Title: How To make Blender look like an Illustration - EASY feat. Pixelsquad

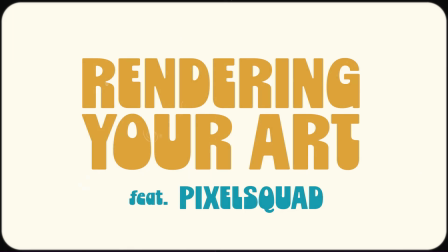[0:00]
Hello everyone, welcome back to the channel, and in this quick video I just wanted to show you a little bit of the scene that I created.
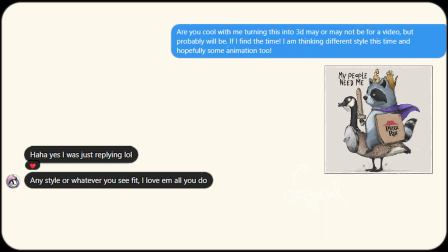[0:08]
Partnered up with Pixelsquad to create one of his amazing illustrations, so big shout out to Pixelsquad, so make sure you follow him.
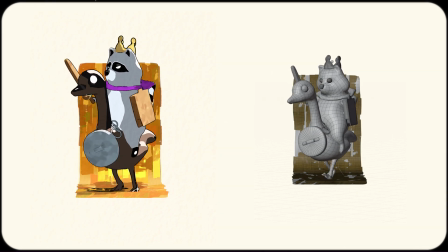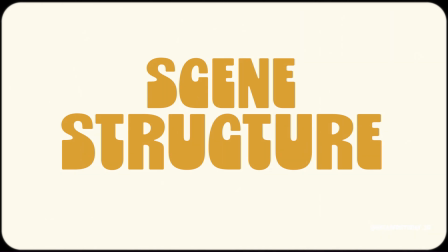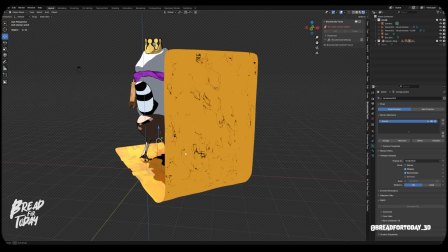[0:29]
In this scene, yeah, I rendered everything in Eevee,
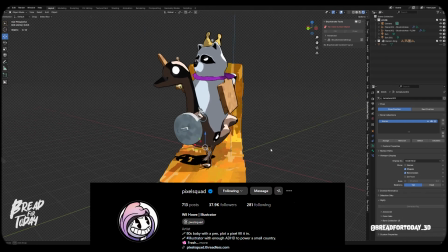[0:33]
and make sure that the transparency is enabled,
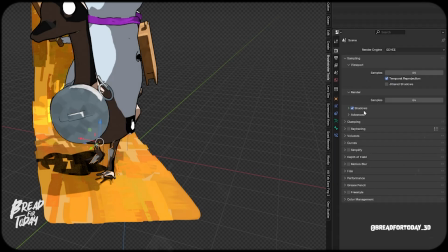[0:39]
and I'm usually using the regular color profile for the scene. And as you can see, I built the character and animated him already,
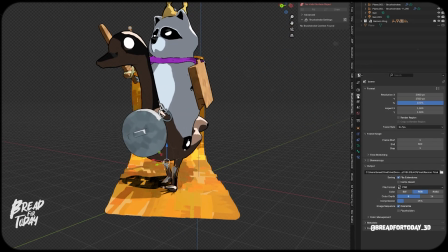[0:56]
and just wanted to go over the settings really quick.
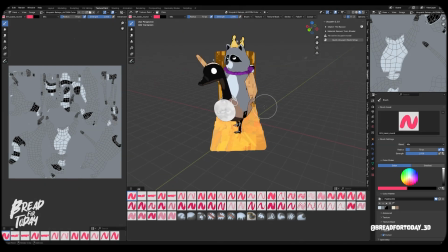[1:06]
So I gave him a texture that I painted on. The raccoon has the black eyes and all that.
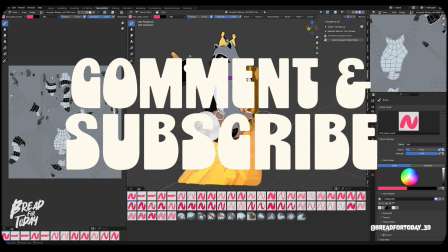[1:14]
So I painted all these things on.
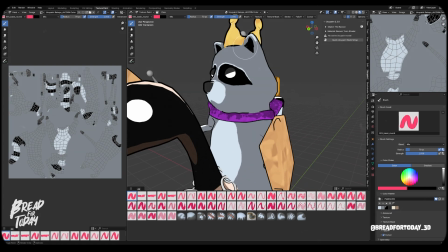[1:18]
The belly, the lighter parts of the raccoon texture.
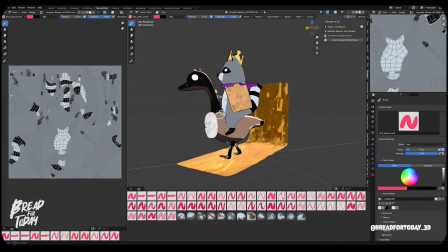[1:24]
Same with the duck, by the way. Painted the duck as well.
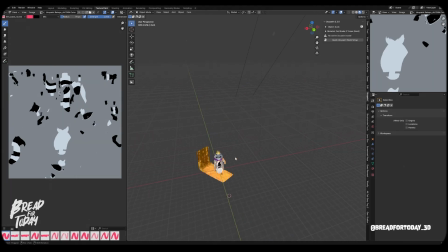[1:33]
And then I got two light sources. One is actually lighting everything, and then the other one is just connected to the background, the golden background. So that one is lit accordingly as well. For the shading,
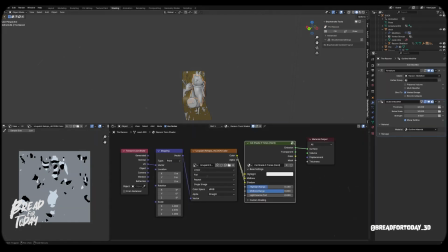[1:48]
I personally just used Doublegum's Kamikaze add-on, but you can easily make a simple comic shader or that you can find.
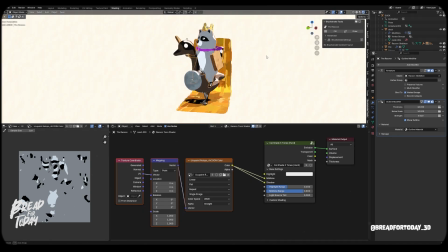[1:59]
There's tutorials on that online on YouTube. It's very easy.
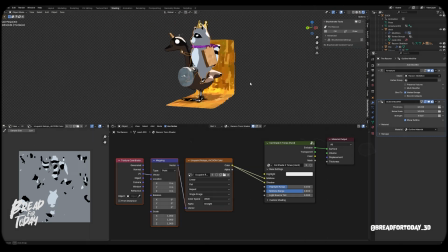[2:03]
I wanted to save time, so I just plugged in my texture that I created, as I said earlier, and plugged that in the middle and shadow colors, and then the highlights I had separated.
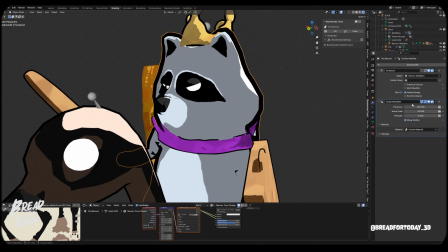[2:16]
And then I also used an outline shader. There's also tutorials on that as well on YouTube,
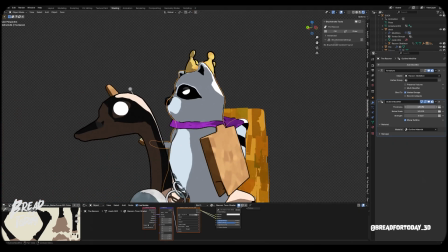[2:25]
but just to give it a little bit more like a comic and drawn look, I used the outline shader.
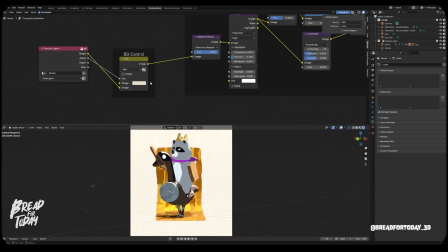[2:31]
You can also just use a grease pencil for that. When it comes to the compositing, I separated out the background.
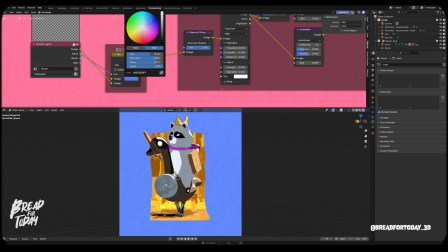[2:39]
That's why the transparency is so important. So you can just give it whatever color you want in compositing.
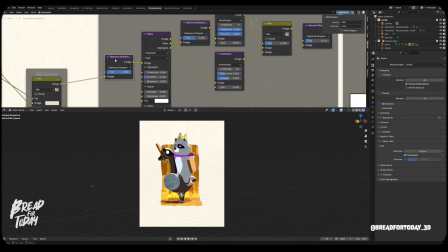[2:48]
And I used the filter, diamond sharpen, and then added a glare node.
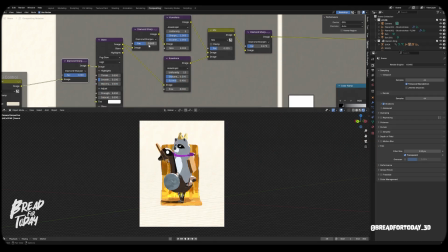[2:59]
Used another diamond sharpen, and then had two Kuwabara notes.
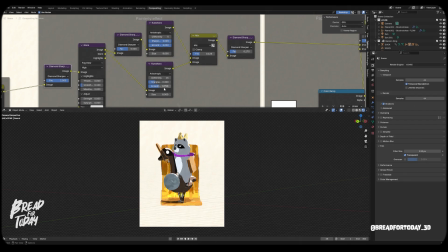[3:07]
You can see the settings here, but one is a little bit more detailed than the other one, and then I mix them, and then add another diamond sharpen filter.
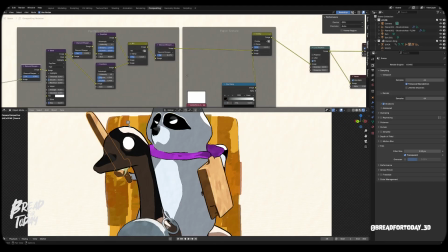[3:16]
And then lastly, I got a free texture from Adobe that is for free,
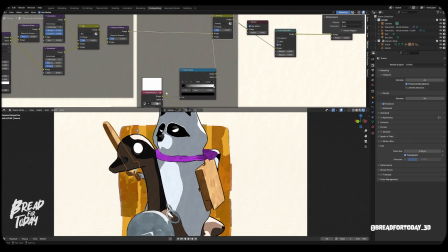[3:22]
like a paper texture, and I plugged it in. I just dragged and dropped it in, used the color ramp to control it a little bit better, and then mixed it in.
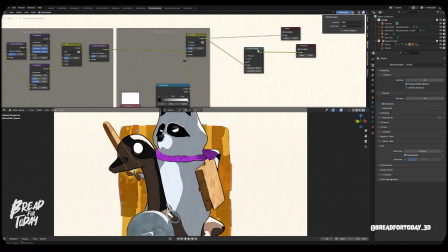[3:34]
And then lastly, I did a lens distortion very slightly, just to blend things a little bit more.
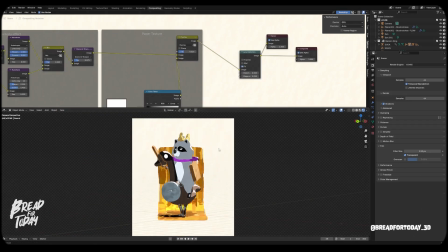[3:41]
And there it is. That's basically for the compositing.
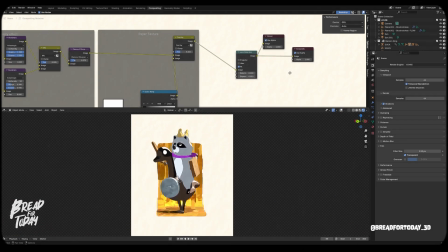[3:46]
I just want to go over the background really quick, what I did with that. It's basically just a simple plane.